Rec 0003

by Shar Davies and her team at Softimage. As a space for exploring the interaction between self and world,
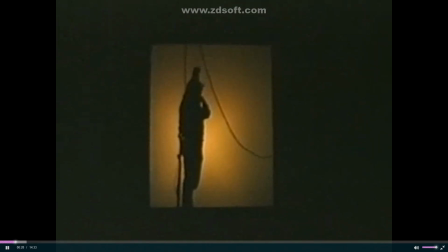Osmose allows one to let go of habitual perceptions and explore the subjective experience of consciousness as being in the world.
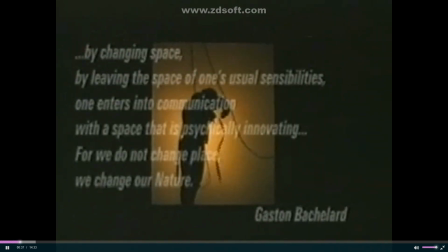As Gaston Bachelard wrote in The Poetics of Space 40 years ago, by changing space,
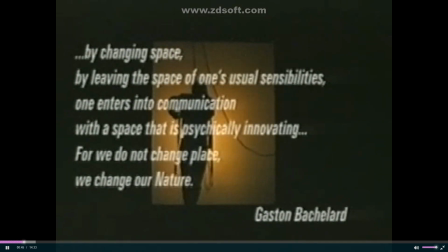by leaving the space of one's usual sensibilities, one enters into communication with a space that is psychically innovating. For we do not change place, we change our nature.
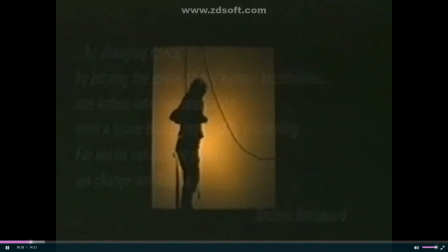Osmose is such a space. In contrast to current tendencies in interactive art that aim to create a shared experience, Osmose is based on solitude.
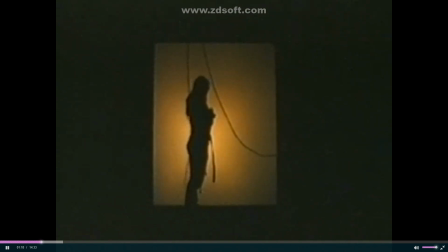For as Bachelard wrote, it is only when human solitude deepens that the intimate space of self and world space blend.
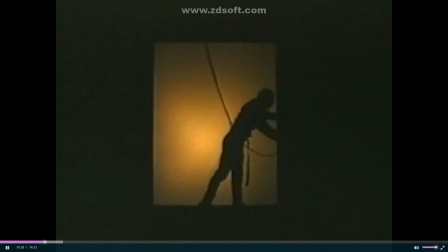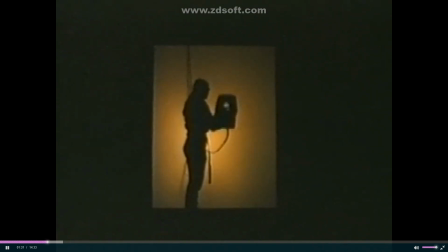Immersion in Osmose begins with the donning of a body sensor vest and a head-mounted display.
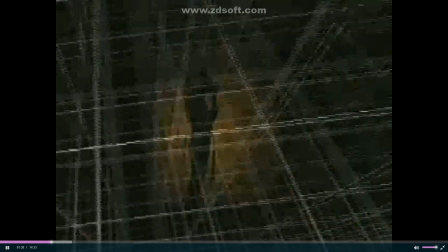The first world encountered is a three-dimensional grid, an orientation space referring to the Cartesian coordinates associated with computer technology.
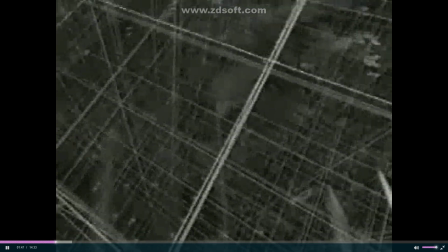With the immersant's first breaths, this grid gives way to a clearing.
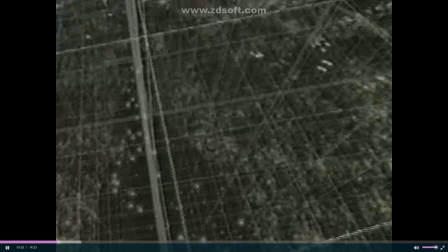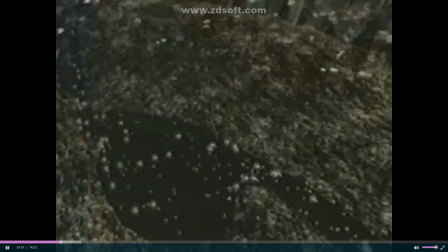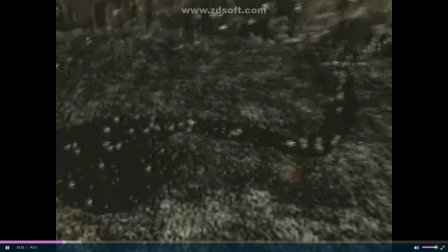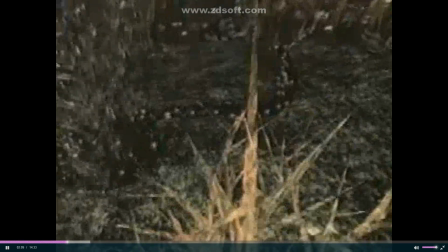There are 12 worlds in Osmose, of which the clearing with its pond and archetypal tree is the central metaphor.
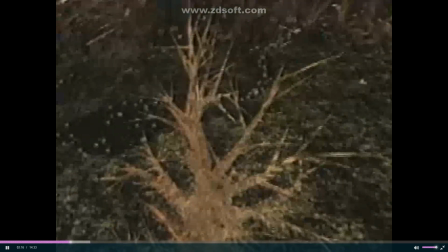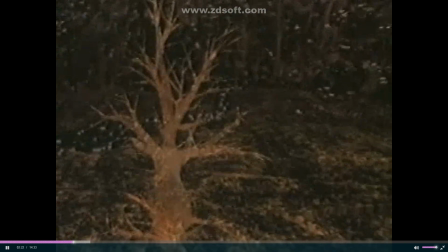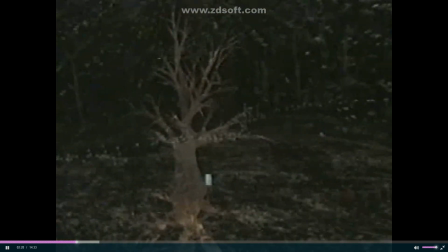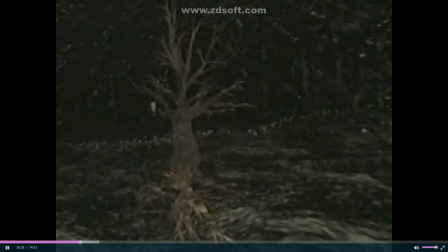It is possible to travel anywhere within these worlds by simply breathing, in to rise, out to fall, while leaning gently to change direction.
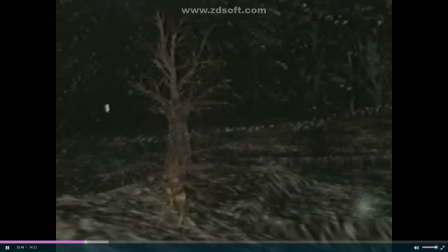As one floats, one's mind and body become calm, and desire for speed gives way to contemplation.
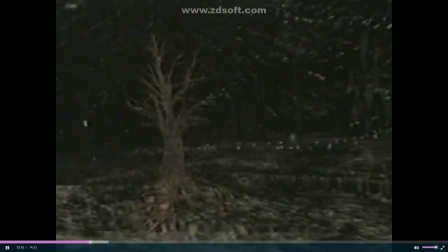Distinctions between figure and ground dissolve, for here there are no solid objects in empty space,
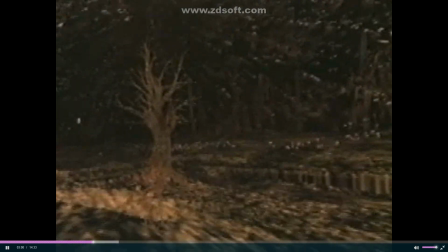only translucency, subtle textures, and spatial ambiguity.
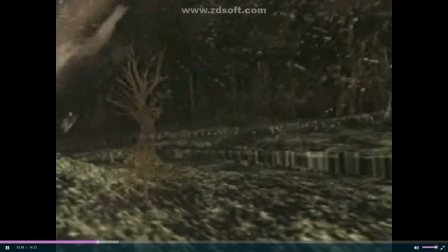Transparency, combined with long, slow transitions, makes it possible to hover between worlds in non-Cartesian space.
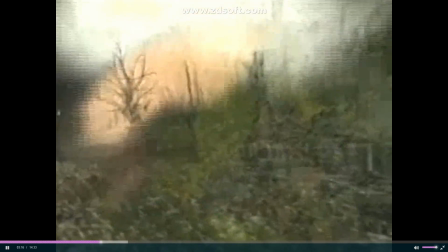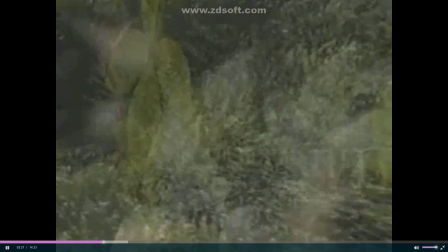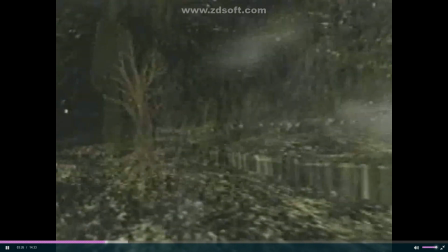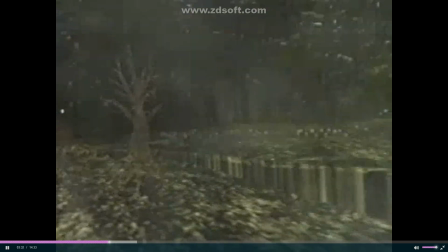The sounds in Osmose, sampled from a male and female voice, are also guided by this aesthetic of ambiguity.
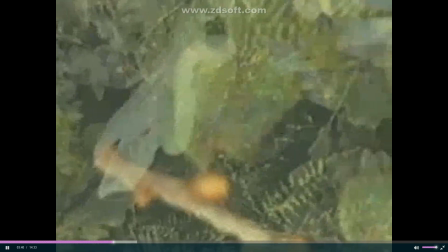Localized in 3 dimensions, and responsive to changes in the immersant's behavior,
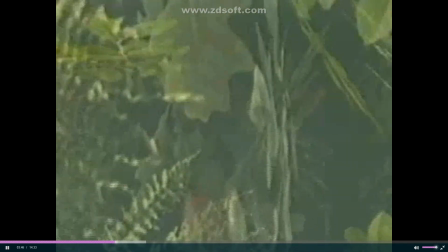such as direction of gaze, location, and speed, these sounds play an essential role in evoking presence.
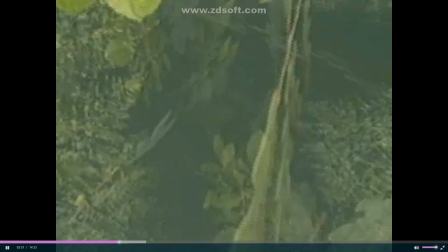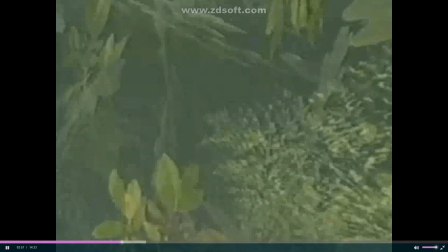This aesthetic is meant to evoke meaning rather than illustrate, and originates in Shar Davies' previous work as a painter.